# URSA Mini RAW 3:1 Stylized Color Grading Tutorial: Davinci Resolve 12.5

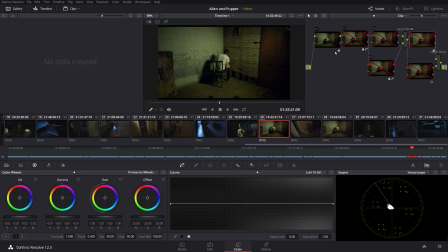All right, so this is our raw image, and so we added that kind of basic grade, then we added that nice green tint, then we brought back the skin tone so they look a little more natural, and then we added that vignette in the end. So to me, that is an awesome stylized grade. I think that looks really cool, and I think that's pretty much the look that we wanted.
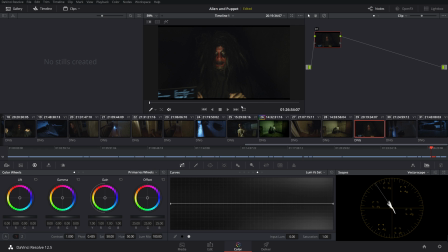So we're going to go on to another kind of really funny looking clip here. This is of a demon, and as you can see, he is laughing. Now this shot is actually a VFX shot. This shot will be put underneath a bed, so in order to make that blend,
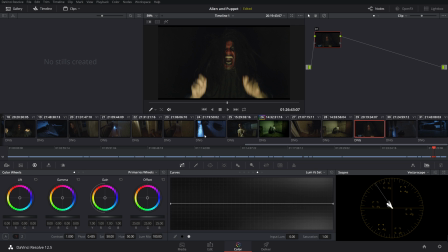because under the bed is blackness, so what I wanted to do, actually we're gonna hop over a different clip of that, this one right here. What I wanted to do is put him on a black background, so that way we can just kind of fade it out and not have to use a green screen and do all that.
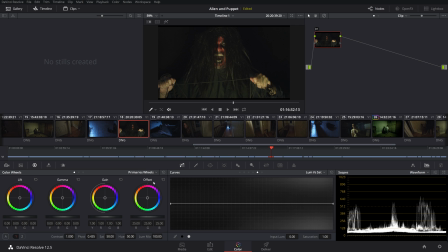So let's show you how we do that. We're gonna jump back to our camera raw settings. We're gonna do clip. Now again, I know this was shot on a tungsten, so we're gonna give it, takes a little bit of the edge off. Now this is gonna be a really stylized look.
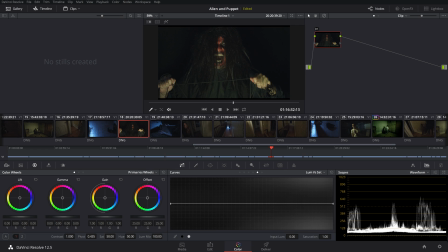So we're going to go to our color wheels, and this is what we're going to do. We're going to bring up those highlights so they are nice and bright. And we're going to bring those midtones down, and we're going to bring those shadows way down. I don't want to see too much of, you know, I want them to kind of fade off.
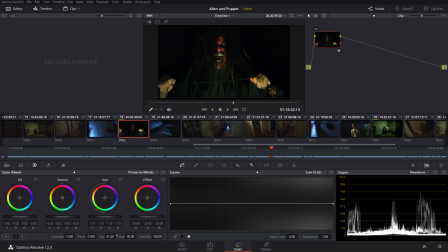So I think that's pretty good for now. I'm going to bring the saturation up to about 68. So we can see this kind of gives us a nice, bright image where we want it to. I want this underlit, you know, look. We're going to click Alt-S. And now this is where we're gonna start adding our extreme grade.
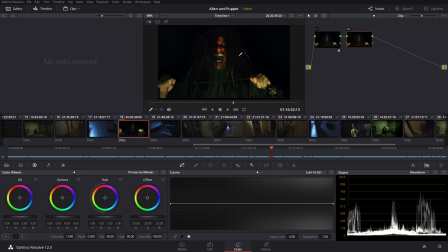Now because this is this demon creature, I want him to be this very red light. Now we didn't have a red gel, so in order to kind of fake this, and again, this works for pretty much the shot that we did, we're gonna bring those midtones way up to red. those highlights way up to red and those shadows way up to red.
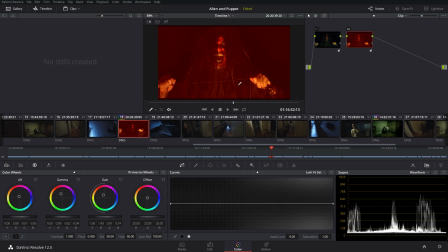Now you may say that looks horrendous, and of course it does. So we're going to click Alt S. We're going to go back into the Luma saturation here in the curves panel, drag that on down, and we're going to bring that up just like that. Now I like that.
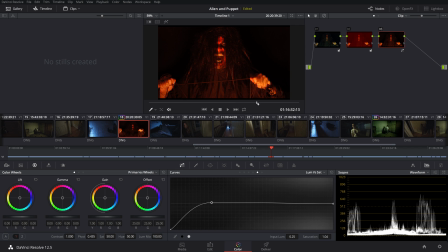That looks a lot better, and that's kind of that look we want, where everything looks like it's red and he's in this, you know, demon pit here. So I'm going to make another layer, and I'm going to drop the shadows even more, and I think I'm going to bring the mid-tones up a tad, though, so we get a little more detail in his face and a little less in the background.
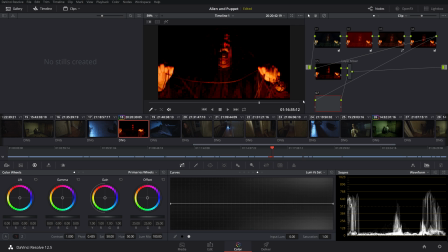And the last thing I'm going to do is Alt-S, Alt-L, and what I'm going to do is I'm going to make a vignette. So we're going to go back here, same concept as before, and this shape's going to be just a little bit different, a little bit lower,
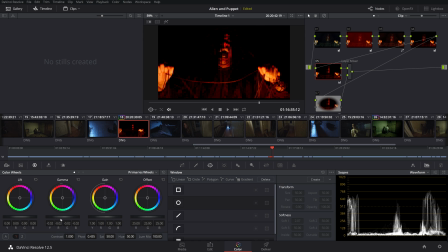feather that out, and then we're going to drop those mid-tones just to make sure that he is truly in complete black. So that's really cool. Now we get this really cool kind of, you know, demonic look for this guy.
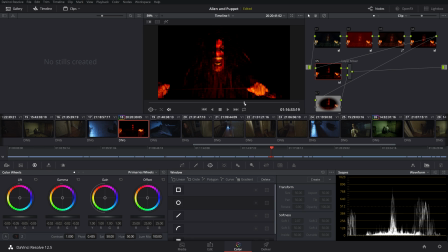Again, we had a, you know, we didn't have a red gel, so it was nice. We kind of made that red gel right here, and that's a super, super stylized grade. So anyway, I think that's awesome. Those are two, like I said, very stylized grades and how we did those, but it's also a nice little look at the raw 4K workflow.
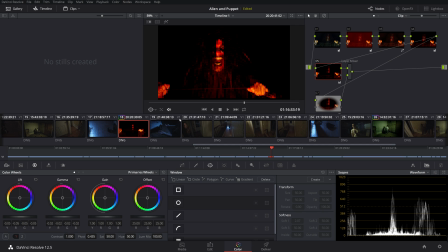Make sure when you're using, when you're shooting, or, you know, editing these raw clips, especially because they're 4K, make sure that you're using optimized media if available. That way it'll make optimized media, and that way you're not editing massive 4K clips.
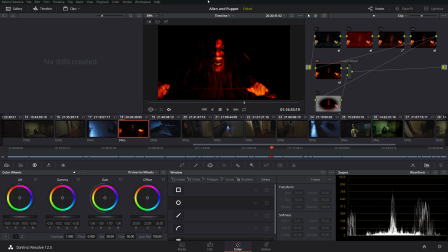So anyway, I hope you guys enjoyed this video. I hope it was really easy to follow. And again, I'm going to do a lot more grading videos soon. So if you have any requests for certain videos or any questions, leave them in the comments below. Please subscribe, and don't forget to subscribe to my other YouTube channel to wait for some of the shorts coming out soon. And I hope you guys enjoy the video and have a good one.